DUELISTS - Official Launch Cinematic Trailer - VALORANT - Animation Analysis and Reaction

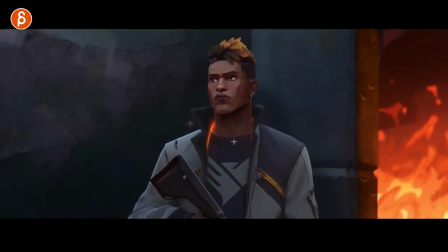[3:22]
but you can still see there's it's not stylized in a sense where the animation is minimal there's still a lot of detail work you can see in the shapes of how the cheeks are relaxing the amount of movement that you have in the skin all
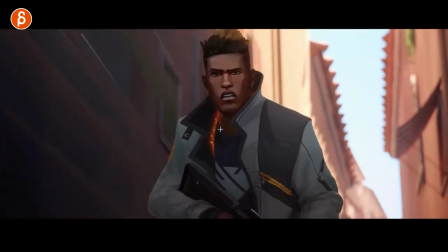[3:38]
around and even this here it's very subtle
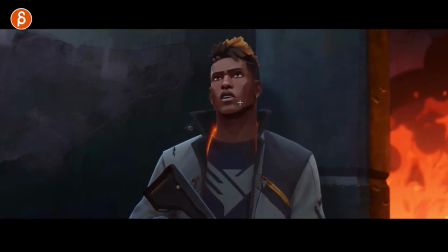[3:43]
move in the skin here in the lids very cool still fairly soft it does it does go back and forth between softer animation or softer as in spliny and smooth two more
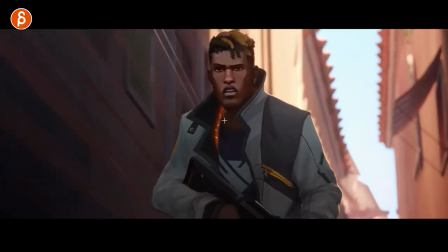[3:53]
stepped and spiderversy also cool here if you look at that
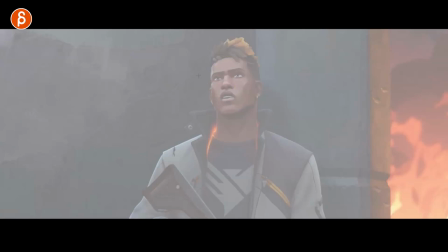[3:58]
transition here i put in my onion skinning resting on him
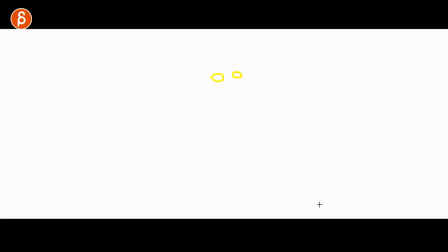[4:04]
and as he remembers what's going on look at that oh cool super clean match
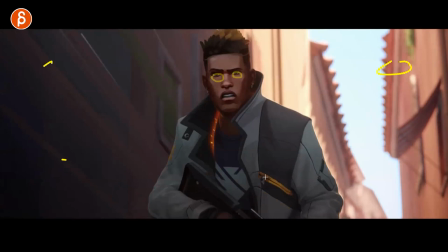[4:08]
so that the eye doesn't have to go whoa somewhere else and it's completely disjointed there it's a nice transition
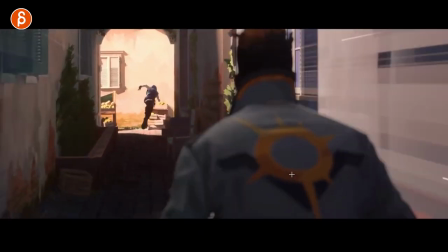[4:15]
and into that run and they're getting those speed lines but again i'm not super i have to say
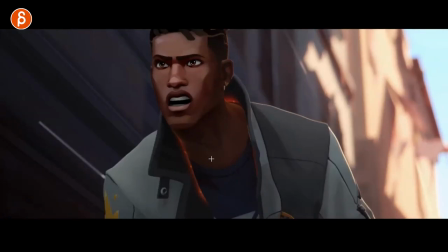[4:23]
inverse in terms of colors i can't tell you all the science behind it and how people react to warm and cold and everything but i'm looking at this and it's just really cool that's that's
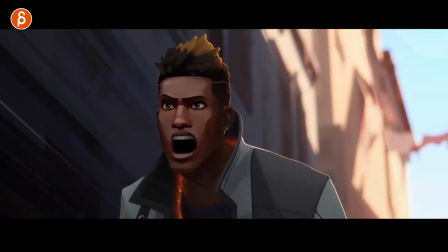[4:31]
my scientific knowledge thing that i have here but i just love that just the blend of the soft out of focus warmer look nice contrast for the character but you got the highlights here of the light and still with that glow in here it's very cool i mean that's could just be a
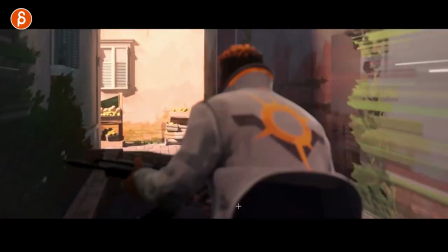[4:46]
painting i'm a big fan of styles like this in terms of animation now we get to see the first actiony
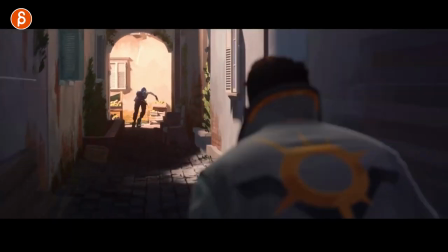[4:55]
character coming in here i'm looking at nice jumpy animation but you got still very clean
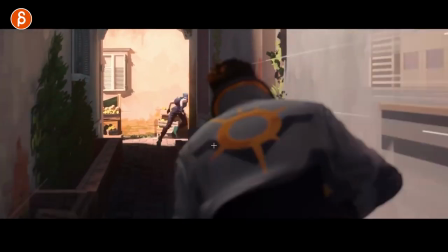[5:02]
silhouette here of the shapes look at that as the arm goes up leading out with the character out of focus in the foreground here still got your speed lines
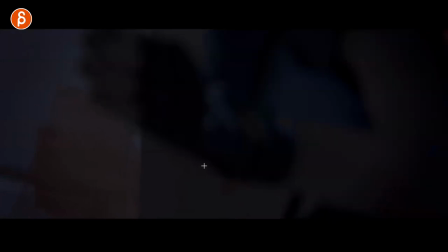[5:11]
there that's cool too i love that just a little it's excited by the sound if you watch this i'll put the card up here
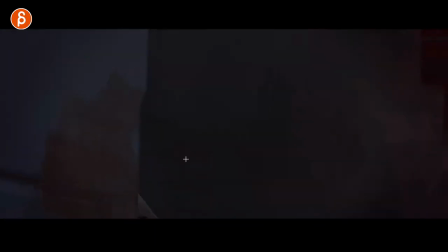[5:19]
with the original link the full link to the trailer you can hear the the sound of this love how it comes out fully focused on the character that's for every time i look at this you have to think about when does the character blink i mean if you do if you watch my
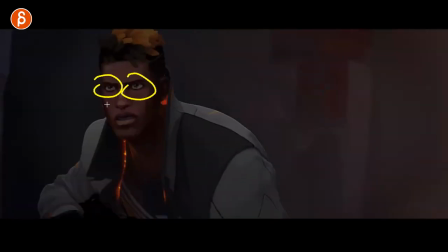[5:36]
animation analysis and especially act analysis i'm always big in terms of eye focus blinks and how long how long do they blink and as you can see despite the
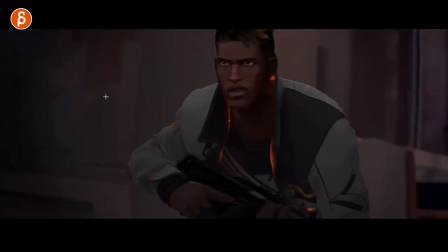[5:45]
action and coming sideways there's no blink there's no darting it's just a complete focus on where the character is this is cool though getting
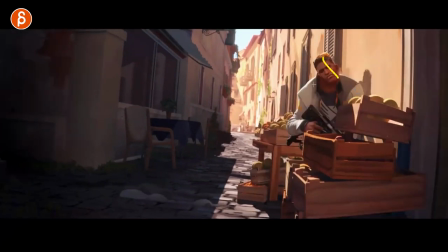[5:53]
into this and you can see the wow that'll push out on the head as it hits the
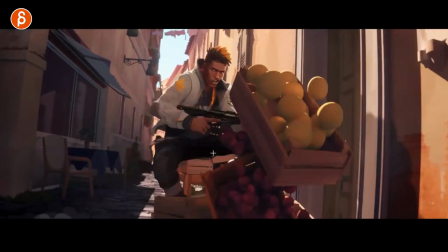[5:58]
wall nice long enough overlap to sell the weight let's watch this in real time oh
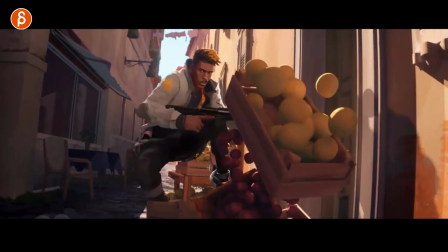[6:04]
oh it's nice yeah you feel that oh that rhythm of hitting this and then the recovery and then the speed
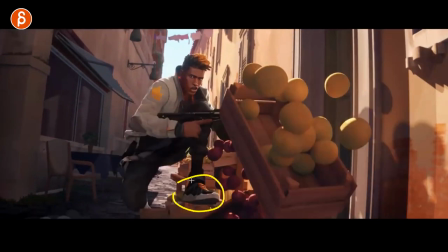[6:15]
here for uh the continuing of the of the run so it's not a and then immediately running.
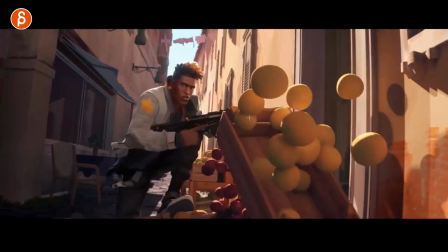[6:22]
There's just enough weight and it sells how heavy the character is. You got all your prop animation I'm always a big fan of.
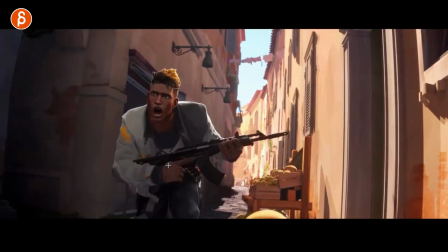[6:28]
It's still very clean. It's always very clear in terms of what is going on.
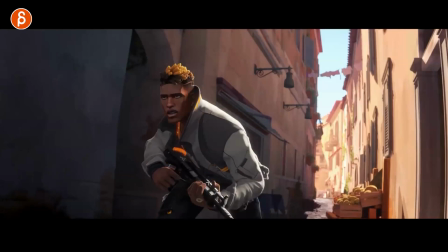[6:33]
And even if you have elements in front of the character, you still have a color silhouette. You got some highlights here.
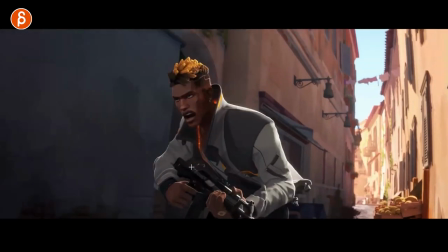[6:38]
Again, everything's very nicely presented. It's great too.
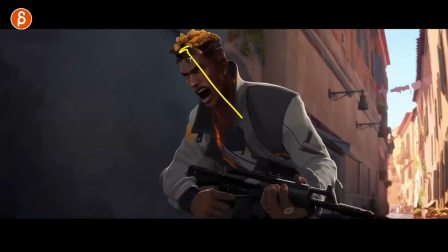[6:44]
Make a little stretch a little bit here.
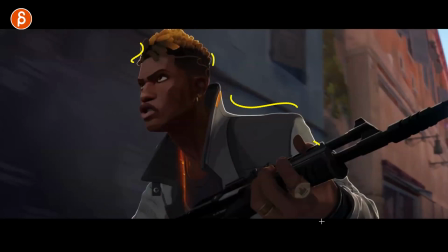[6:48]
Nice. the highlight here just everything is just like i love looking at just every frame of this trailer i
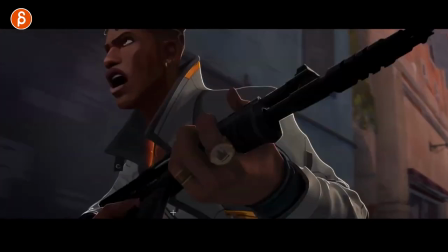[6:53]
know this is the reaction part of it but it's so cool you
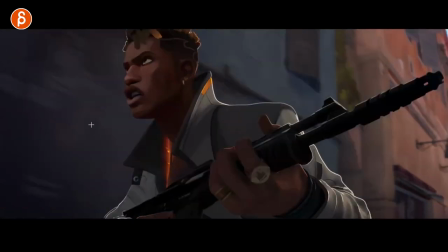[6:59]
can see how he starts to gain and so losing the amount of space that the character has so the character is
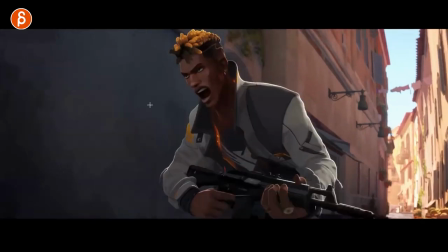[7:04]
not the character the the camera is not tracking where we have a certain amount of room here and it starts to diminish while giving us
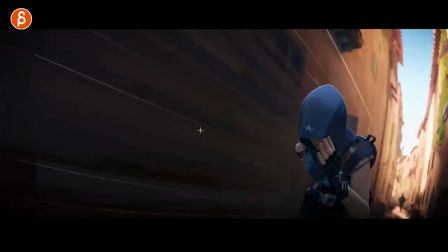[7:12]
the sense of closing in and here the character is in the lead and fairly comfortable so you give this enough room here your speed lines again and you got in the silhouette the character
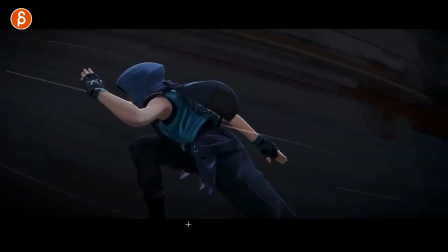[7:21]
in the back oh look at that come on come on that's cool just enough to really read
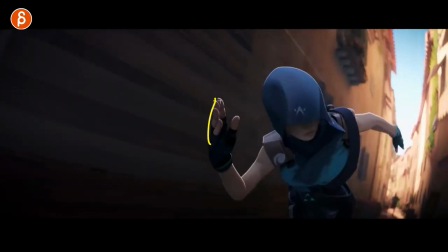[7:30]
look at that that's cool oh nice hand pose your triangular hand pose all is very
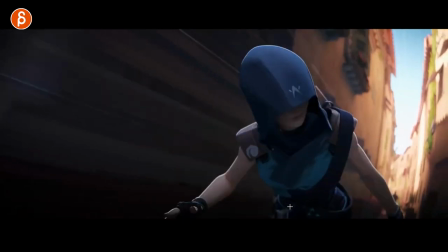[7:35]
clean not too complicated but still with enough offsets so for anybody animating quick runs
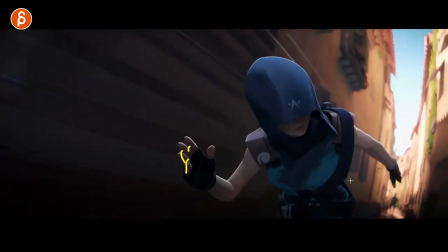[7:41]
it's still you know At this point, you're going to go in there frame by frame and pose out the fingers.
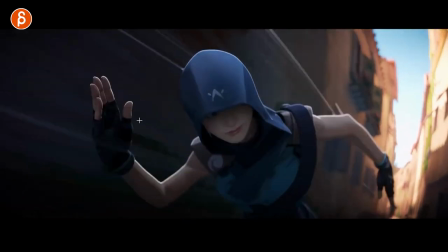[7:47]
You can see this here really nicely done. Clean silhouette. It's all very clear.
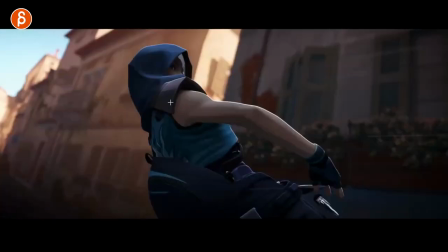[7:52]
And then we get a better look at the character with a nice turn. Get a nice, clean, soft edge there on the drag.
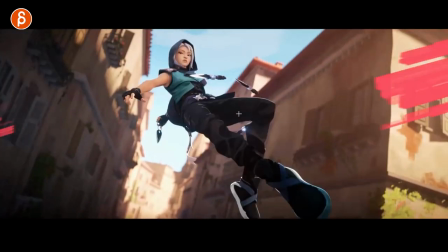[8:01]
Cool. Look at that. That's cool. How she grabs that, comes out. And then we get into...
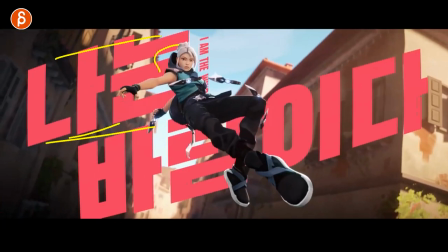[8:08]
I just love this. character with the text typeface is nice nice clean silhouette i could exaggerate the lens there's got a bigger into small i'm
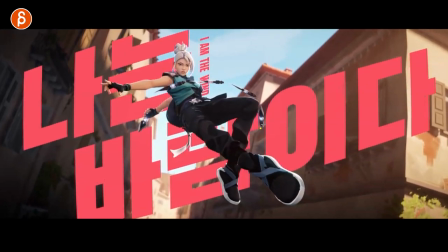[8:18]
just a big fan of this and even on that slow motion you got that still moving
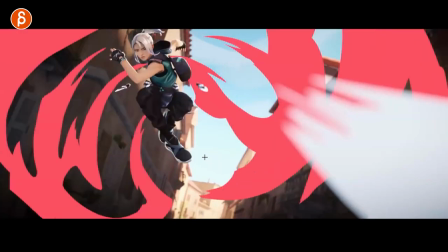[8:22]
i'm just a big fan and that's cool too as she gets
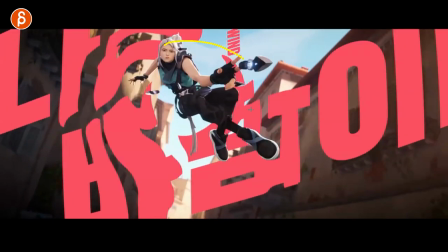[8:27]
into this and throws a knife here it's cool that it actually disturbs the text as well and look at that back into
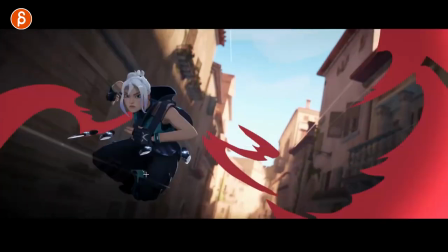[8:36]
a clean pose come on how can you not go through this frame by frame nice drag there too
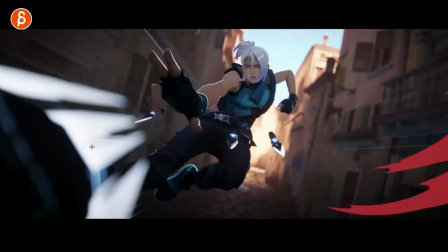[8:46]
it's also neat how these guys just hover and all she has to do is kind of holds on to her she doesn't have to hold on to the knives it's very cool again clean i love that too that expression
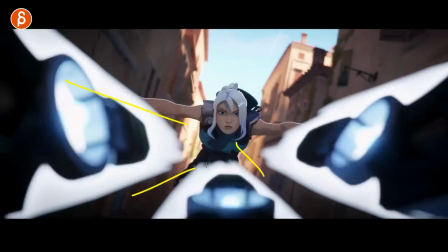[8:58]
just for that look at that come on that's cool that's a cool frame
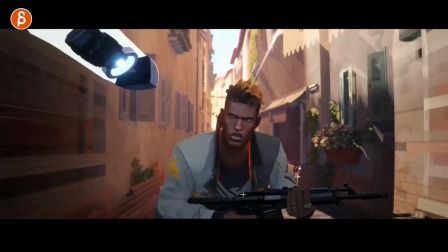[9:06]
going out going back into him running and
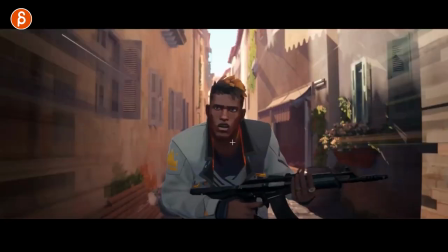[9:11]
be super picky no one will ever see this but imagine you're holding this and you have that moment of oh i gotta get over there it would have been cool to have potentially more relaxed finger pose and then it's tighter just for the tension just
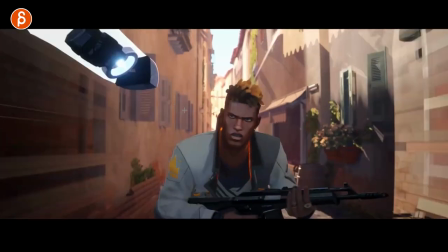[9:24]
for that moment there must be a more tension moment there because of that sudden danger getting
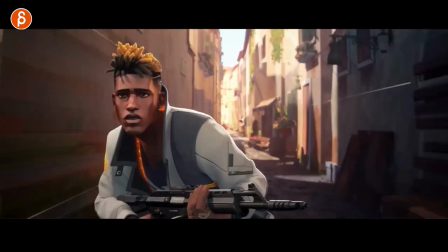[9:30]
there at least there it's very cool look
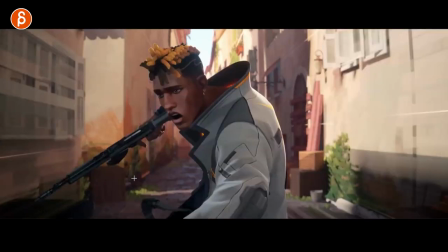[9:36]
at that just the painterly aspect of all of this that's cool too all very
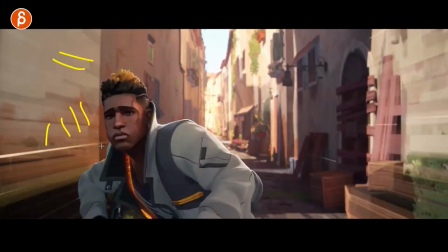[9:42]
clean here oh love this too watch this just a little cool man it's just
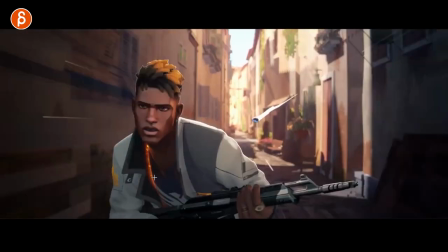[9:47]
over one frame yeah it just has that little yeah you barely i mean if you
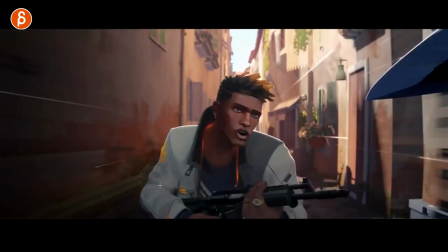[9:54]
i don't think i would see this if i wouldn't frame through it you can see attention detail in every frame you got a slight drag here and stretchiness the face gets a bit thinner through here